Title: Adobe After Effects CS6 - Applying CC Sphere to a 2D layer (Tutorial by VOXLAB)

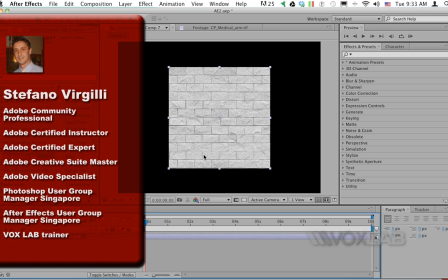0:02 I'm dragging into my composition a texture of a wall that is perfectly square,
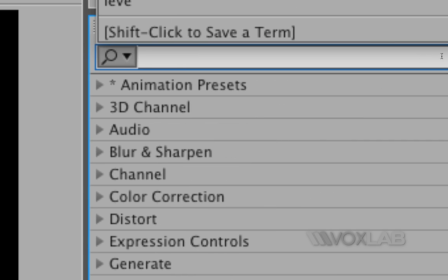0:08 so I can go to my effects and choose CC sphere,
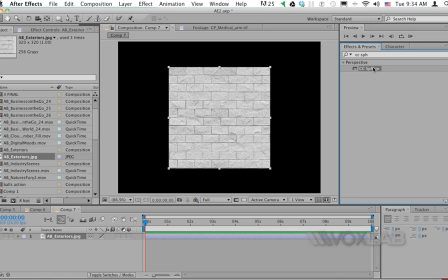0:15 SPHERE sphere, and I drag it onto the layer.
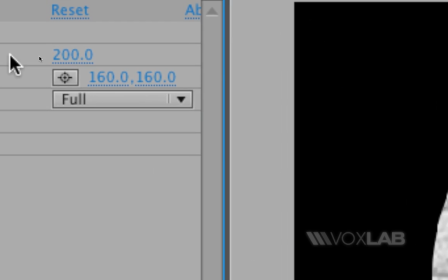0:19 Immediately it will become a sphere, but by default the settings will say that the radius is actually 200%, that's why it looks pixelated.
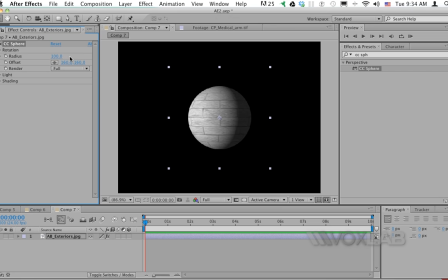0:27 I'm going to drag it back to 100% and make sure that it keeps the 100% as a default value for the time being. Then I'm going to open the properties for rotation that by default come close,
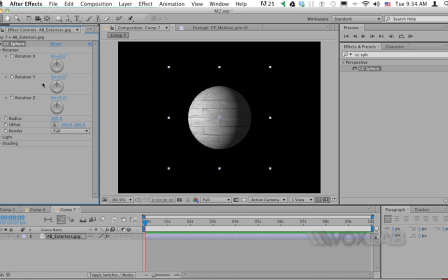0:42 and I have three axes that I can work with, X, Y, and Z. When I rotate along the X, I'm rotating it vertically, basically. And when I'm rotating along the Y axis, it's horizontally. And when I'm rotating along Z, it rotates facing us.
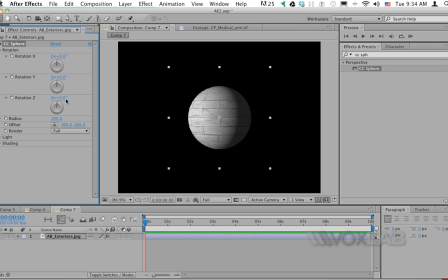0:59 It's ironical how Z rotation is actually the only available 2D rotation, whereas when you go to 3D for a layer, you actually get X and Y rotation. But this is just for a matter of academic.
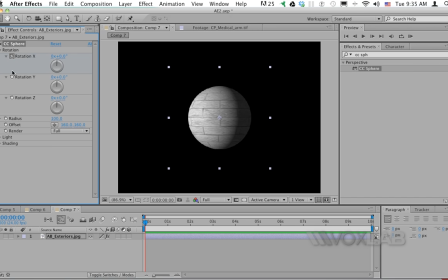1:13 I'm gonna animate now the X and Y rotation just by starting the stopwatch in the effects control panel, but then I tap the letter U on the keyboard in order to display the same two keyframes that I just created into my timeline.
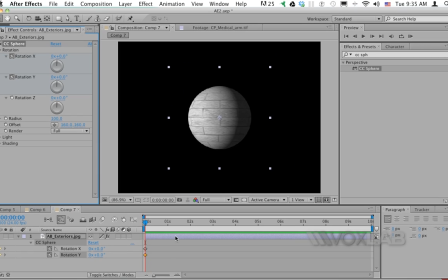1:28 The value for the rotation is 0 and 0 at this point. I'm going to drag my CTI all the way to the end of the composition.
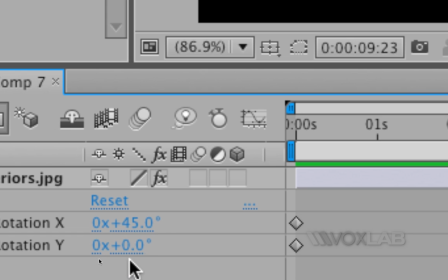1:36 I'm going to set the X rotation to 45 degrees and the Y rotation to 2 full rotation,
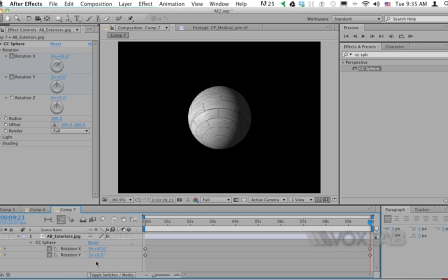1:43 which is 360 times 2. So now when I play the video, this sphere will rotate 2 full rotation, meaning 720 degrees according to the Y axis and 45 degrees along the X axis.
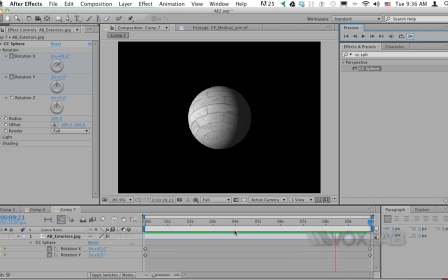2:00 You notice though that the first keyframe and the last keyframe differ. So if I want to loop them and I want to make sure there is a seamless loop, I have to bring my keyframe of 45 degrees X back to 5 seconds. And at the end, I'm gonna reset again X to 0 degrees.
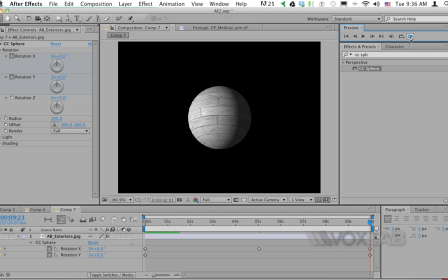2:20 So you will see that the planet will spin on one side and tilt backwards and then go back to the same axis. If I want to make it smoother, I will select all the keyframes that I have in the timeline,
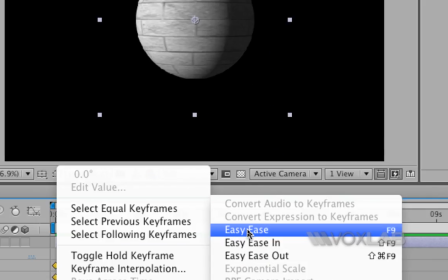2:35 right-click Keyframe Assistant, and then finally Easy Ease to smoothen the animation.
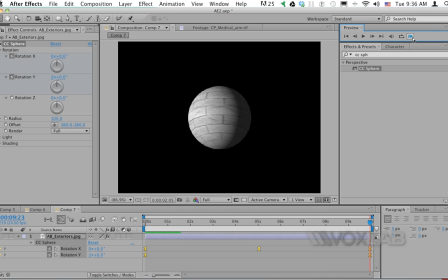2:40 So now it will be much nicer and more natural movement. And when it reaches the end, it slowly starts again with the rotation.
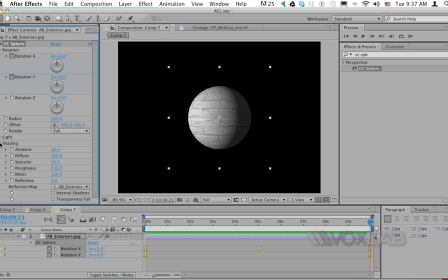2:51 I can also change the shading using the shading properties of the effects control for our CC sphere.
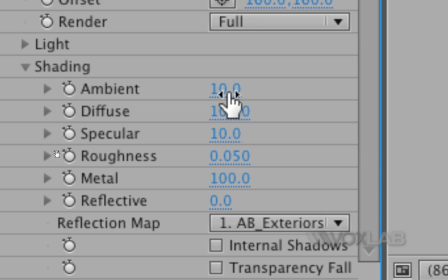3:00 We have plenty of settings.
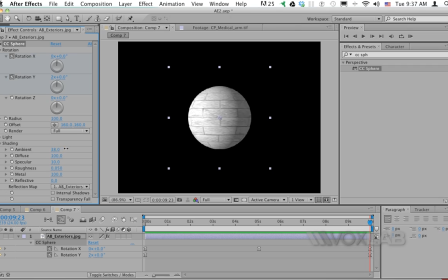3:03 In particular, one that we can look into is ambience, that will increase the part of the sphere that you want to see. Also into light, there will be a property called light intensity. As you decrease light intensity, you will make the Earth less visible.
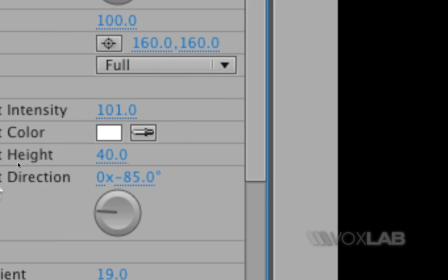3:21 You can also change the light height. It's one of my favorite properties because it will change the
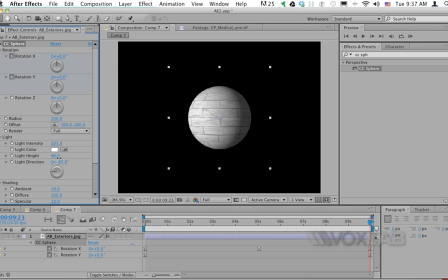3:29 projection of the shadow like it was on the moon, and you will only make a crescent or half a moon or a full moon. In order to make it more realistic, decrease the ambience light to 0 under the shading properties,
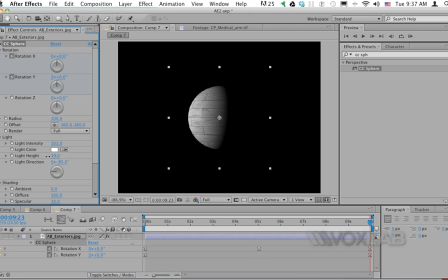3:43 and then change the light height, and this one will actually play like it was the moon, and you can shift it from one side to the other.